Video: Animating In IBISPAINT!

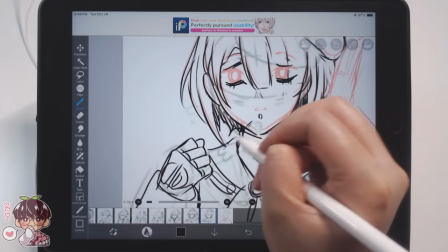7:11 So right off the bat, I can tell you immediately that in terms of the animation feature between Ibis Paint and Procreate,
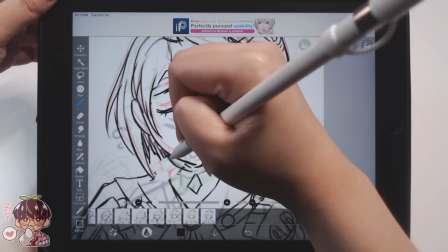7:19 I feel like there's benefits to both,
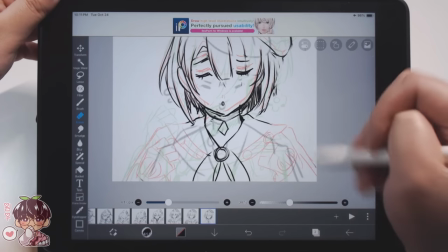7:21 but one thing I really do like from Ibis Paint's version of the animation is the fact that every new frame that you make,
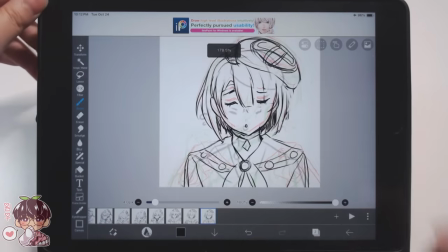7:29 so you can see the frames are at the very bottom, automatically kind of make their own,
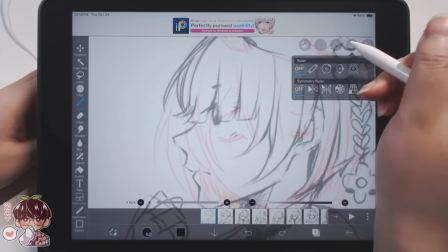7:35 i don't know if you want to call like a canvas or its own group um if that's like a fair comparison to procreate
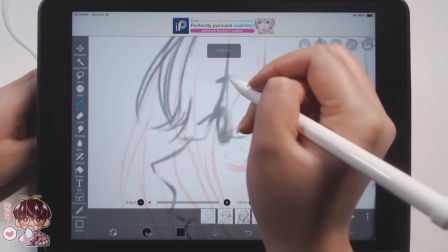7:42 it basically like each frame you can have their own layers automatically made once
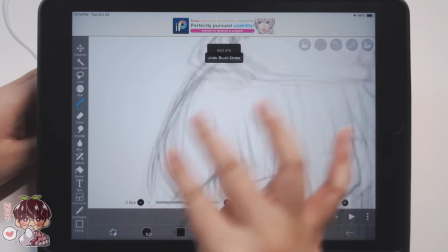7:48 you add a frame so it makes it a lot easier for layer organization you don't really have to worry about flipping back and forth too often if you're switching between
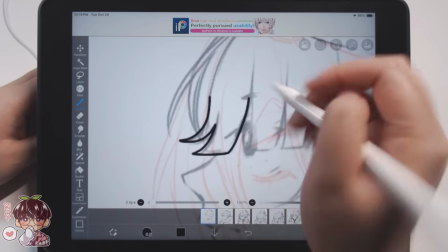7:56 uh one folder to another or anything like that so i do find that's definitely a lot quicker and much more easier to navigate
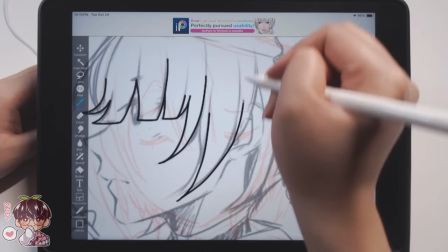8:04 then Procreate's way of in order to make a new frame,
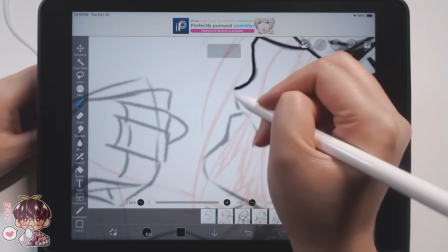8:08 you have to kind of put it into a group if you wish to use more layers because in Procreate, if you make a new layer,
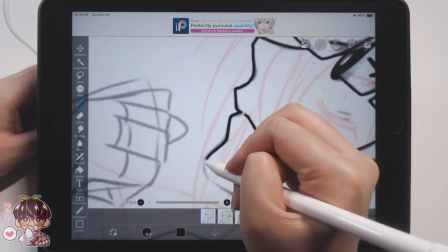8:14 that's automatically a new frame.
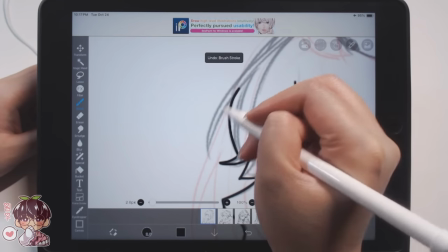8:16 So if you want to make a color layer, you have to group your color and your lines together into a folder and then that folder is now considered a frame.
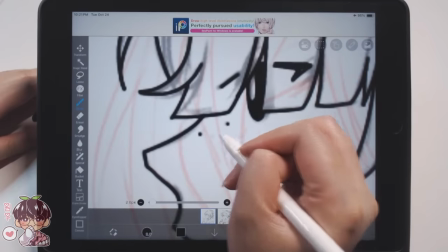8:25 So as I was kind of rambling about the different layer function,
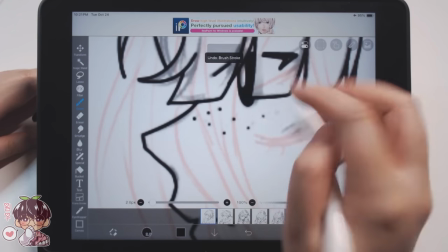8:30 I guess, or the animation frames, we have already moved on to the line work.
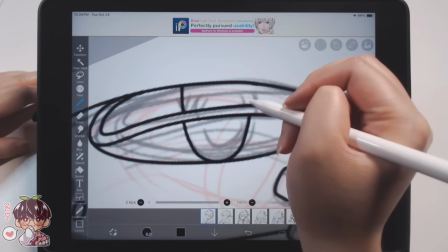8:35 So that's kind of like my third step in terms of working on animation like this.
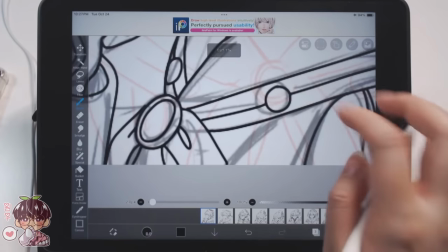8:40 I know there's like different ways people approach this. There's some things I'm not going to do that I know a lot of professionals do because one,
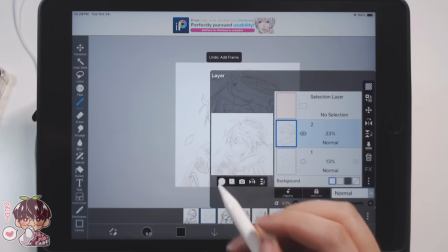8:48 I don't think I have the correct knowledge in order to utilize them to the full potential,
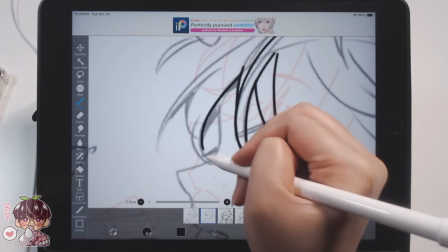8:53 but also I didn't really want to spend as much time on this as I probably could have if I did in animation just for fun.
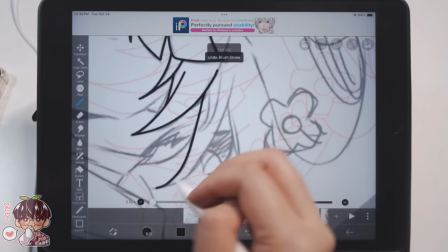9:02 I feel like whenever I do things for like video or for posting for social media, there is still a little bit of a time limit that I give myself.
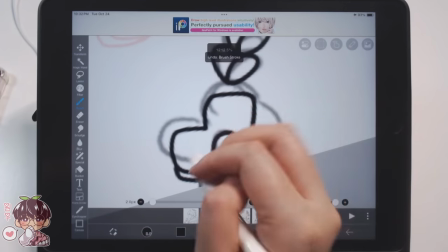9:10 I think it's like due to added pressure rather than, you know, if you did it for your own enjoyment, you kind of take your own time.
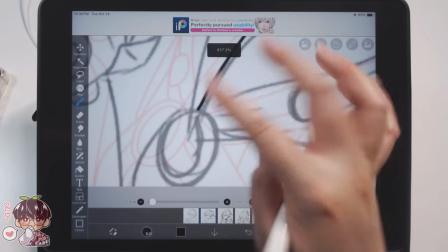9:17 But I decided to use kind of like a felt pen kind of brush for the line work,
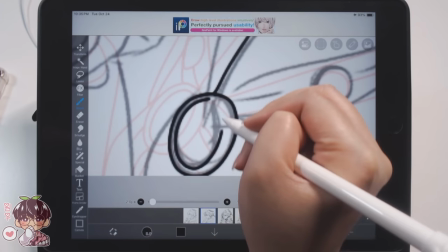9:23 meaning that this one has zero line weight and it doesn't taper at the end. so it's kind of
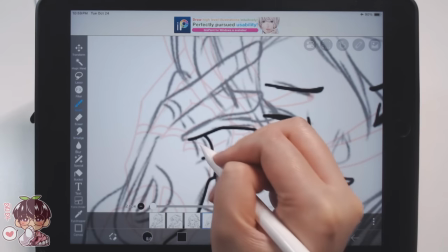9:29 like just a nice consistent line weight throughout the entirety of the line work and I wanted that
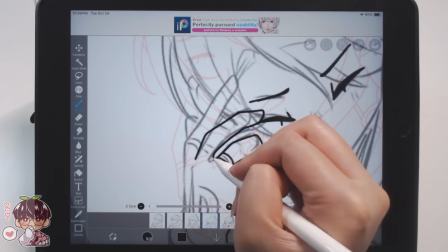9:35 because sometimes whenever I do line work and I have let's say the hand I don't want the hand to be like oh maybe it's
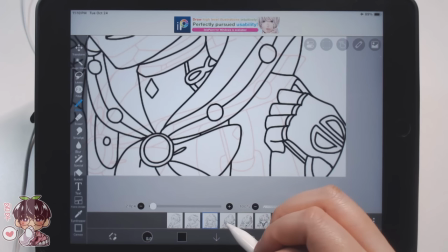9:43 thicker line weight in one frame suddenly gets like super fin so to eliminate that I might as well just not put any line weight at all and I'll rely
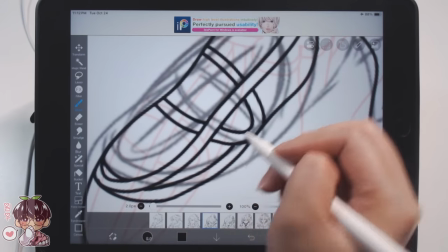9:52 a little bit more on the coloring and the I guess like shading and things to bring everything together because this might look a little bit
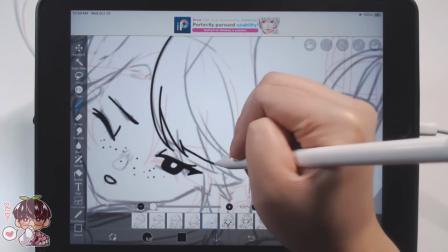9:59 too i don't know blocky in a way it might work for like a lot of other people's styles but i'm not sure if it really works with mine
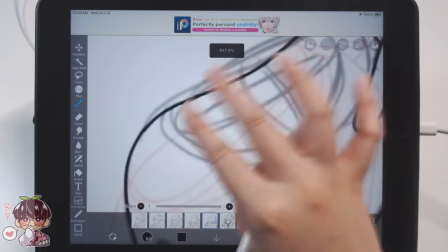10:07 or maybe i'm just not used to not using a lot of line weight when it comes to line work like this
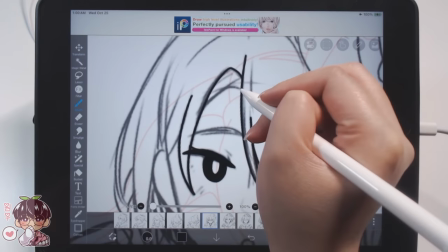10:13 so i'm basically going to be not showing you guys the entire process for every frame so i did try my best to kind of splice it up so that you see a
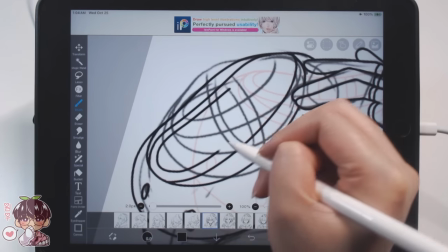10:22 little bit of the rough sketching for the frames a little bit of the sketching and then now we are on the line work and after that
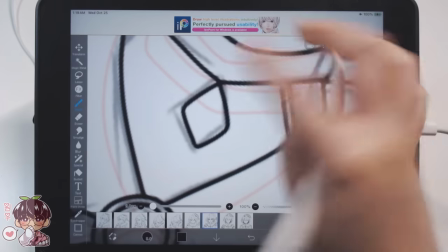10:29 we'll start to kind of pick up the pace and we'll start doing the coloring I'll do the background as well and then some final touches for a
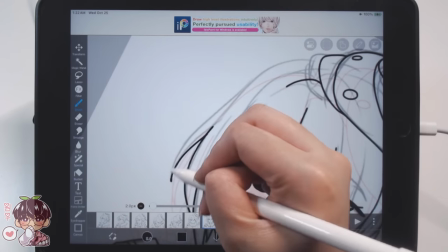10:36 little bit more of like atmosphere if anything and kind of a little bit of my cheat of making something look a little bit more polished than it
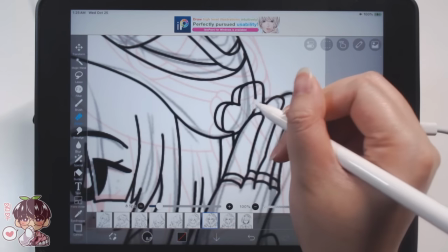10:44 actually is which like I said might be a cop-out but uh maybe in the future I will spend a little bit more time learning more
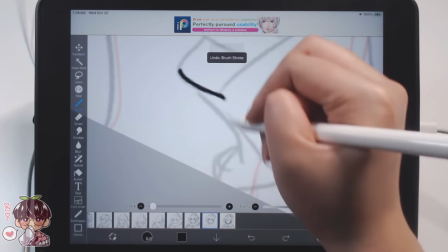10:51 about animation so I can do it a little bit more
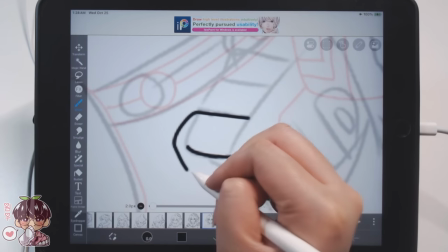10:55 not professionally just a little bit better more proficiently maybe is a better way of putting it because I feel like for
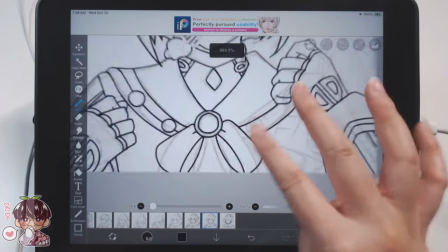11:03 between frame two and three there might have been too big of a jump and then between three and four there might